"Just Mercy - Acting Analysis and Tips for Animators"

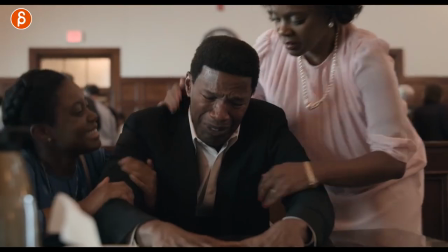(0:00)
Welcome back to another Acting Lazzler's Friday Meters and today I'm going to take a look at the movie Just Mercy. Alright lots to cover so let's not waste time let's go straight into it.
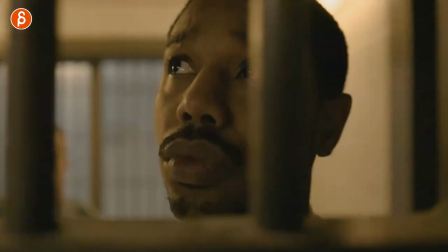(0:13)
First up we have the opening scene where we have this moment and then the reveal and by reveal I mean you might think that I mean it's
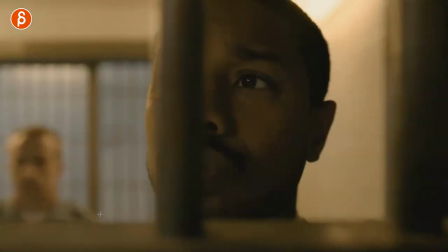(0:21)
a little bit visible here but you might think that with the corrections officer here him kind of looking at the bars and covering the rest that
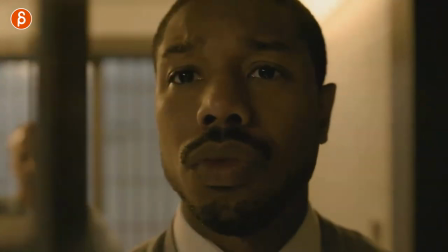(0:30)
he is actually in jail. But when this opens, you can see, well, that's not your typical attire.
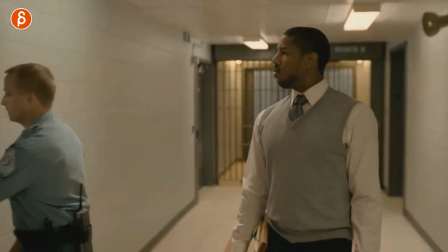(0:36)
And then as the camera goes back, it reveals his actual outfits, kind of changing your perception there and then starting with the movie.
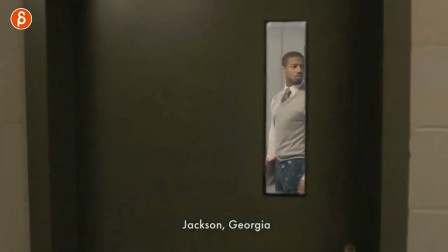(0:43)
But then it's also clever framing that no matter what he does, he's still oppressed by the system.
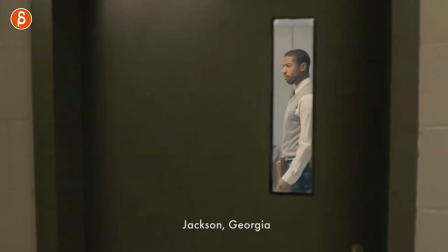(0:48)
So in a way, he is still confined by a certain system. So for you, as you do a shot, you might think about something like this, where it could be a door.
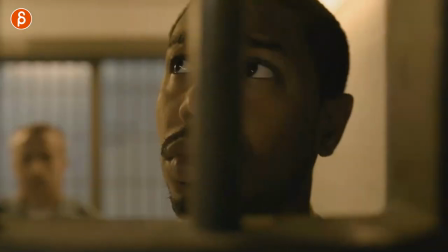(0:57)
It could be a door opening like this. It could be something sliding open. whatever it is that might then reveal something else again something in terms of a costume something in terms of a character
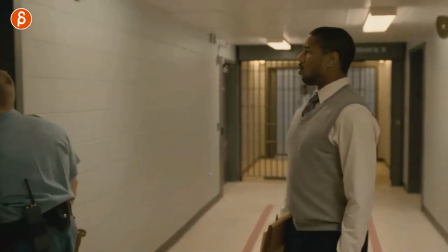(1:06)
reveal you might also use just that camera move here to reveal more maybe there are more people that reveal more context or just a different situation
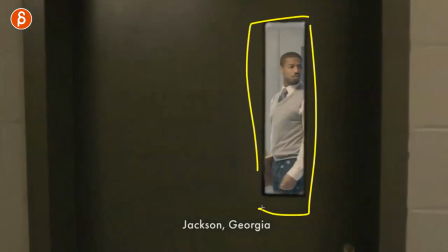(1:14)
and the frame within a frame composition is again something that you could consider for your shot next up is this where he has his first client
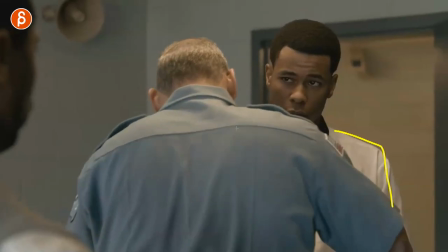(1:21)
and what struck me here is that he is so used to what is going on putting on the handcuffs or taking them off just the whole process
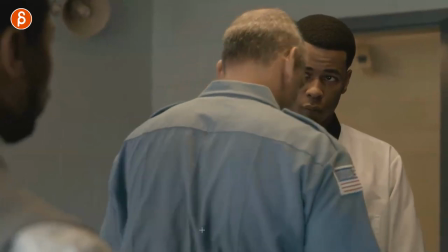(1:28)
is the same he doesn't look at him even as he crosses the eyeline there's no change because he's just looking at
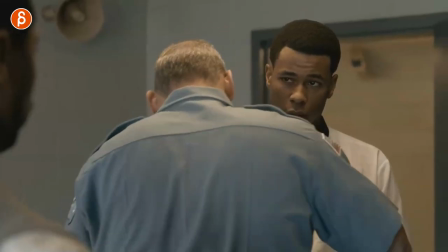(1:35)
him who's standing in front of him now for you as you do a shot i mean that tells me that there's a certain focus this could be a surprise this could be contempt like it depends who the characters are as they meet is it for the first time is it something positive or negative but think about
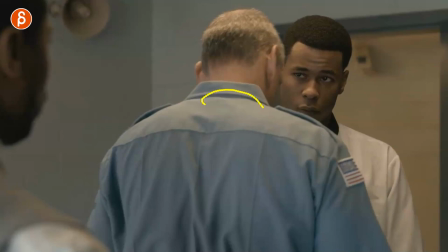(1:49)
that as one character does something to someone else and this could be someone putting on a costume for a show or whatever other context you want to put
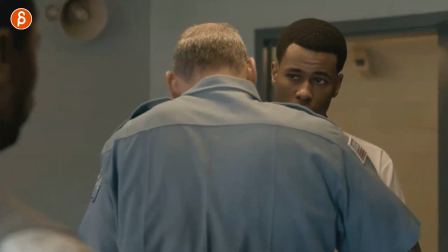(1:56)
in it's just interesting that you have that very concentrated gaze while something else is happening in front of him and if you are
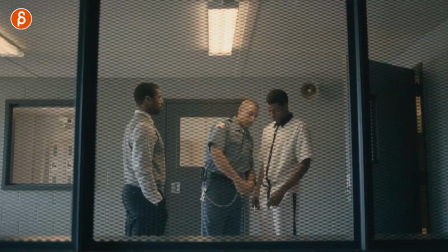(2:03)
adding something like this you can see as he takes the handcuffs off and as he's done you can see the effect that it has on him so whatever you have here in terms of props or anything that's related to the character and the costume always think about how that environment is affecting your character next up we
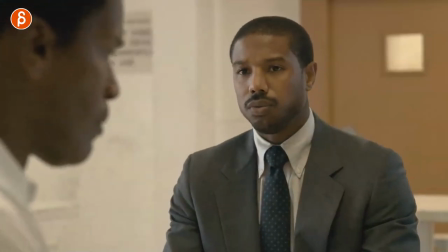(2:19)
have this scene here where he has a specific reaction to this here and this goes back to acting is react now clearly this is this is
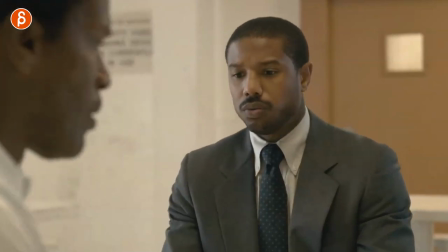(2:27)
a very big move is very loud as well of course he would react you would think that this is the bigger action that the focus would be on
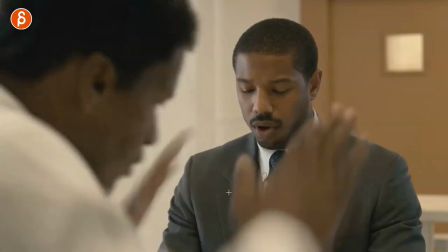(2:34)
him you would film everything but he is in the foreground he's out of focus but it's all about him him reacting but it's also look
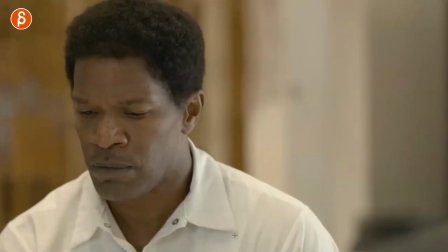(2:41)
at his composure he tries to say something has that reaction but then waits and listens so again as you have your character and
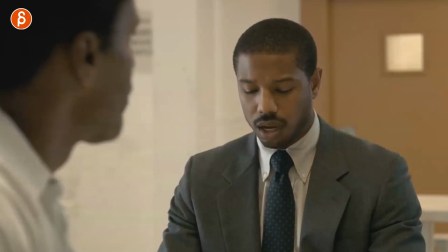(2:48)
depending on this could be now it's a reaction by a character this could be an environment this could be sound whatever it is think about maybe your shot is more
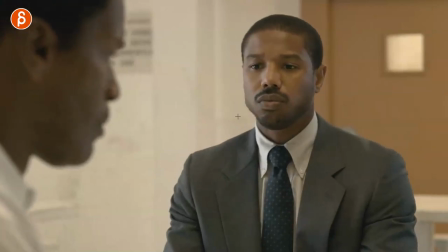(2:56)
interesting for the audience by concentrating on what the character is reacting to like to me it's interesting to see how he reacts but then continues
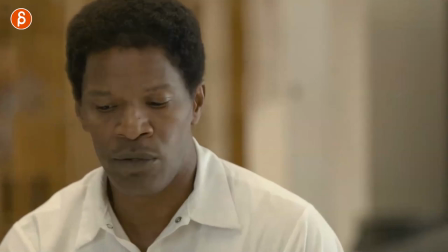(3:03)
and just generally speaking his performance and jamie fox performance are fantastic absolutely recommend that you watch that movie besides all the stuff that i'm talking about here continuing
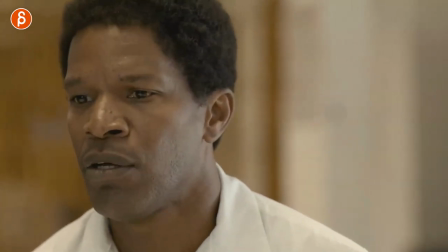(3:11)
with the reaction part so as he tells him his story and what is going on look at this here you have a lot of looks
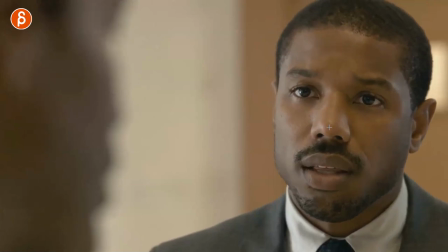(3:19)
stairs and all of this i love all that here as he tells him that that's not going to be him that's not how he's going to treat jamie
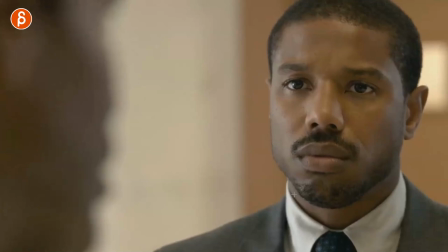(3:27)
fox look at his eyes look at the darts and
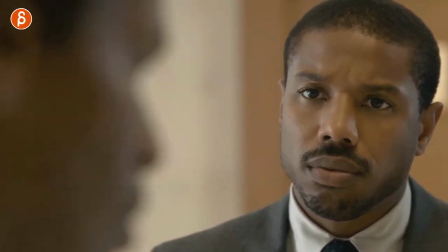(3:33)
right there it's tiny tiny there but he follows he follows the eye line he looks at his character is really invested and
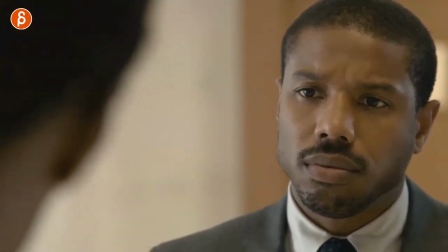(3:40)
concentrated he has a moment of thought here and goes back it's very subtle So for you when you do a shot,
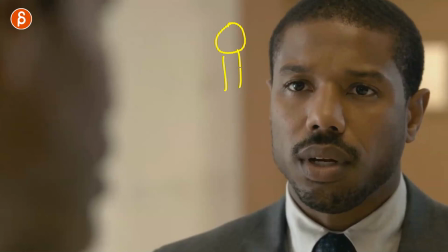(3:47)
it doesn't always have to be a character that's, you know, the upper body, it's my awesome drawing, and that is your framing, right? So you got your maybe character sitting, whatever it is. You can think about a tighter framing like this and really think about what is the character looking at and what is the character's reaction to a character that's in front of him.
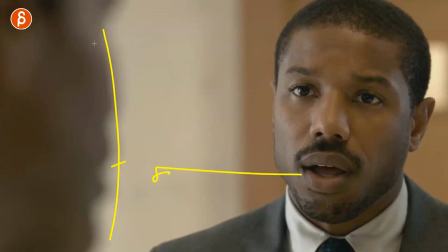(4:05)
He just said something, so you want to know how this character is going to react to what he just heard.